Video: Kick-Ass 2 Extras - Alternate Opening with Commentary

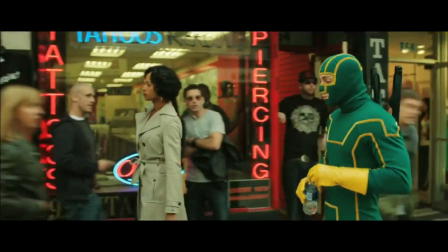1s
Hey, this is Jeff Wadlow, writer and director of Kick-Ass 2, and we are watching the alternate opening for the movie.
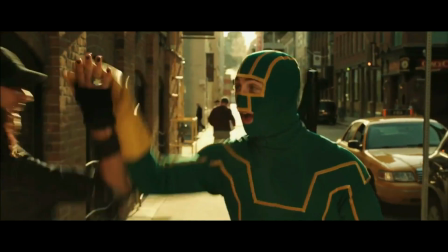9s
The reason why we had a different opening initially is there was a lot of debate about how to begin this movie.
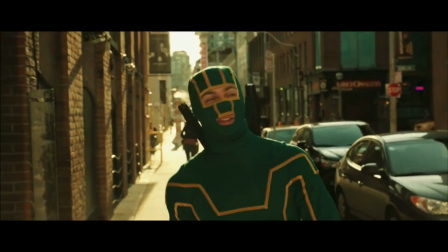15s
It basically stemmed from the fact that four years had passed since they had made Kick-Ass 1,
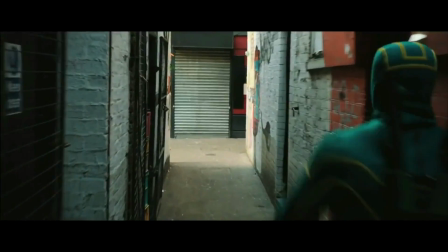20s
but in the comic book, Kick-Ass 2 begins the day after the events of Kick-Ass 1.
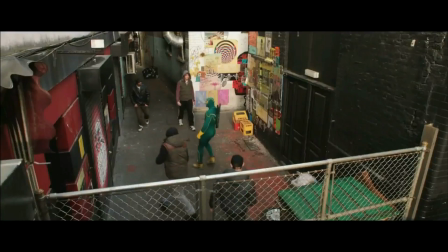24s
So we had to try to figure out, what have Dave and Mindy been doing for the last four years, and why are we telling our story now?
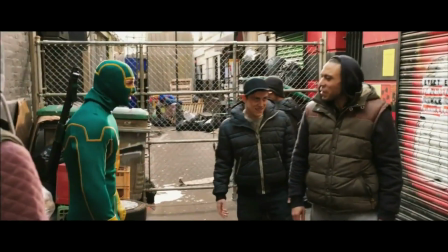32s
Initially, I had the idea that Dave had been patrolling and doing his thing as Kick-Ass,
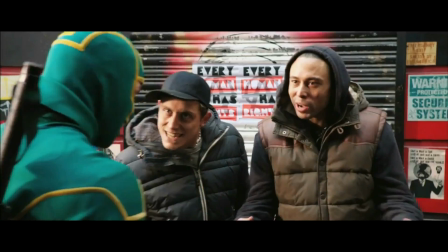37s
but not really taking that seriously and doing it all on his own,
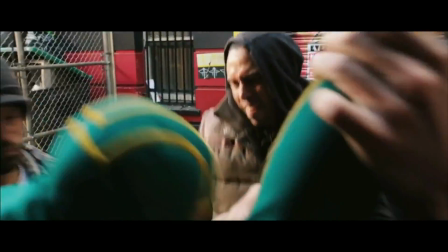41s
which leads to situations like this where he's just getting his ass kicked because if you're going to be a superhero in the real world,
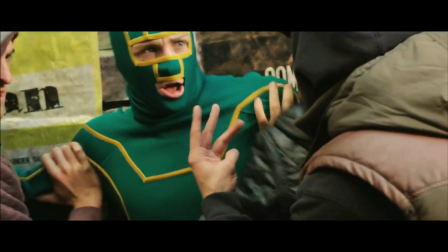50s
bad things are going to happen, and clearly Dave still has not learned that lesson yet from the first film.
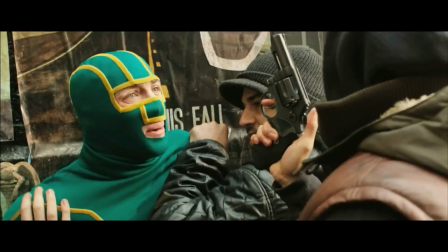58s
I thought it'd be kind of fun to have this sort of shocking violence scene begin the movie to remind the audience of the kind of world that this film takes place in.
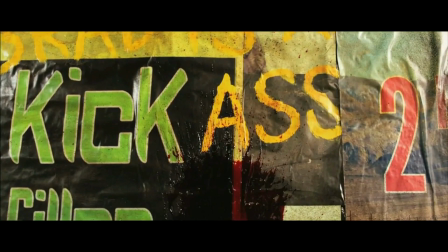68s
Ultimately, I think blowing our lead character's face off in the opening scene proved to be a little disconcerting for the audience.
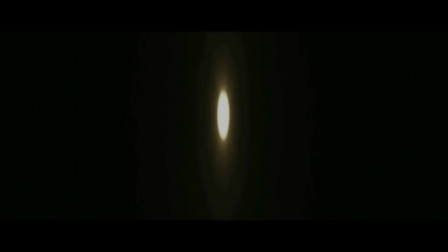76s
And again, it raised issues of like, why are we telling this story now if Dave Dave has been wearing the suit all this time.
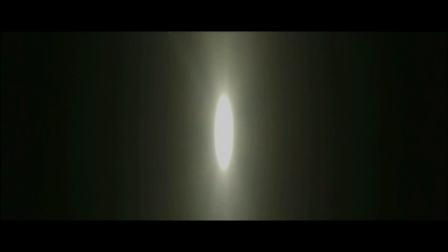84s
And so in post, I kind of came up with the idea, well, maybe he hasn't. You know, maybe he's taken the last four years off.
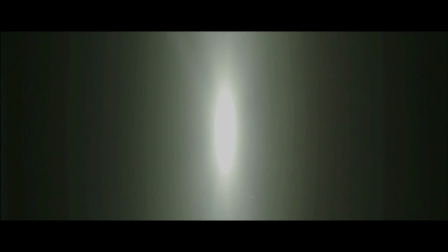90s
While the movement has spread, he's been sort of stuck on the sidelines.
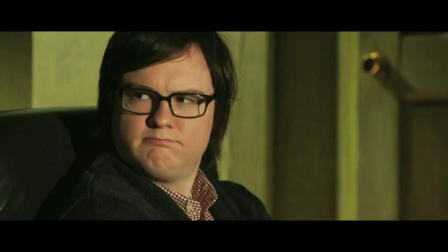95s
And then it really kind of all lined up very quickly because it became just about the newscast being the
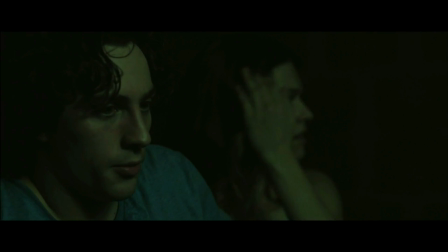100s
inciting incident and not needing this dream where he actually gets his face blown off.
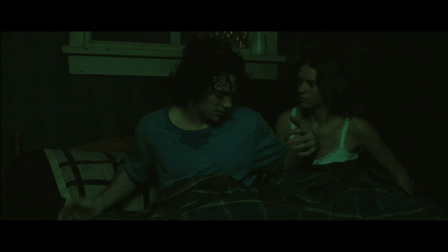105s
Although I did like how the blood sort of splattered on that title. I thought it was evocative of what Matthew did so well in the first film with the reveal of the license plate for the title.
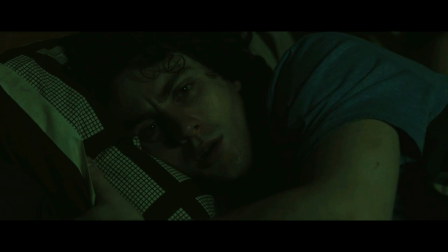114s
But ultimately, it was better for the story to go with this new idea. One of the casualties is that we lost the scene with Dave in bed with Katie,
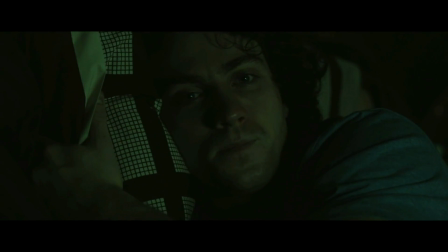122s
which I kind of liked because it said up that he was still with Katie, but that they weren't really connecting.
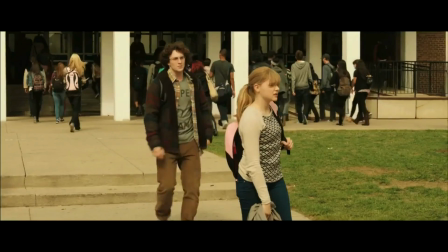127s
Their relationship had kind of gone off the rails.
Please, Mindy. Look, Dave.
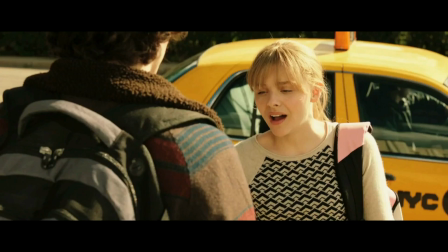134s Well, you're walking around a wet suit trying to live out some...
Another benefit of restructuring the beginning of the movie the way we did was that initially I
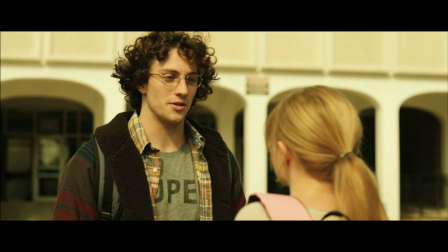141s
was going for this conflict between Dave and Mindy that he was still being kick-ass but not taking it seriously,
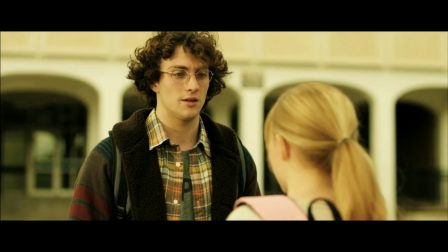146s
but she was training as hit girl and that she was taking it seriously. So there was this sort of disdain that she felt for him.
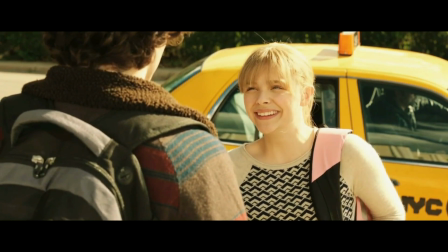152s
But once we got rid of this idea, it didn't really make sense that she would have any disdain for him.
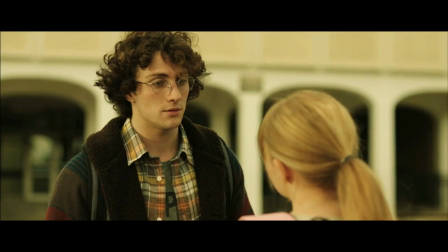157s
She considers him like a brother and they had just gone through this thing together a few years ago where they saved each other's lives.
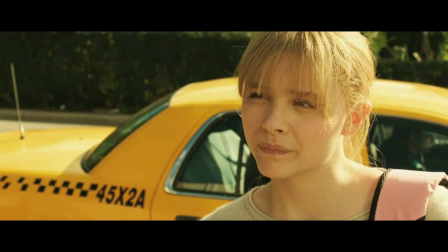163s
So if he had given up being kick-ass and was sort of stuck on the sidelines, she would just really think of him as an older brother.
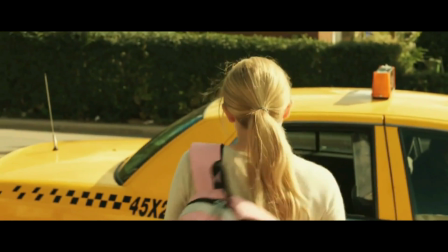169s
So when we re-shot this scene on the back of the cab, it gave us the opportunity to kind of recalibrate their relationship, keeping that in mind.
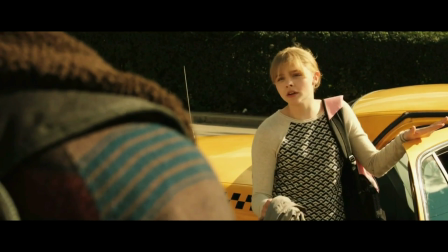178s
Although I do love both their performances in this scene.
Be there at 4.30 and don't be late. It's a date.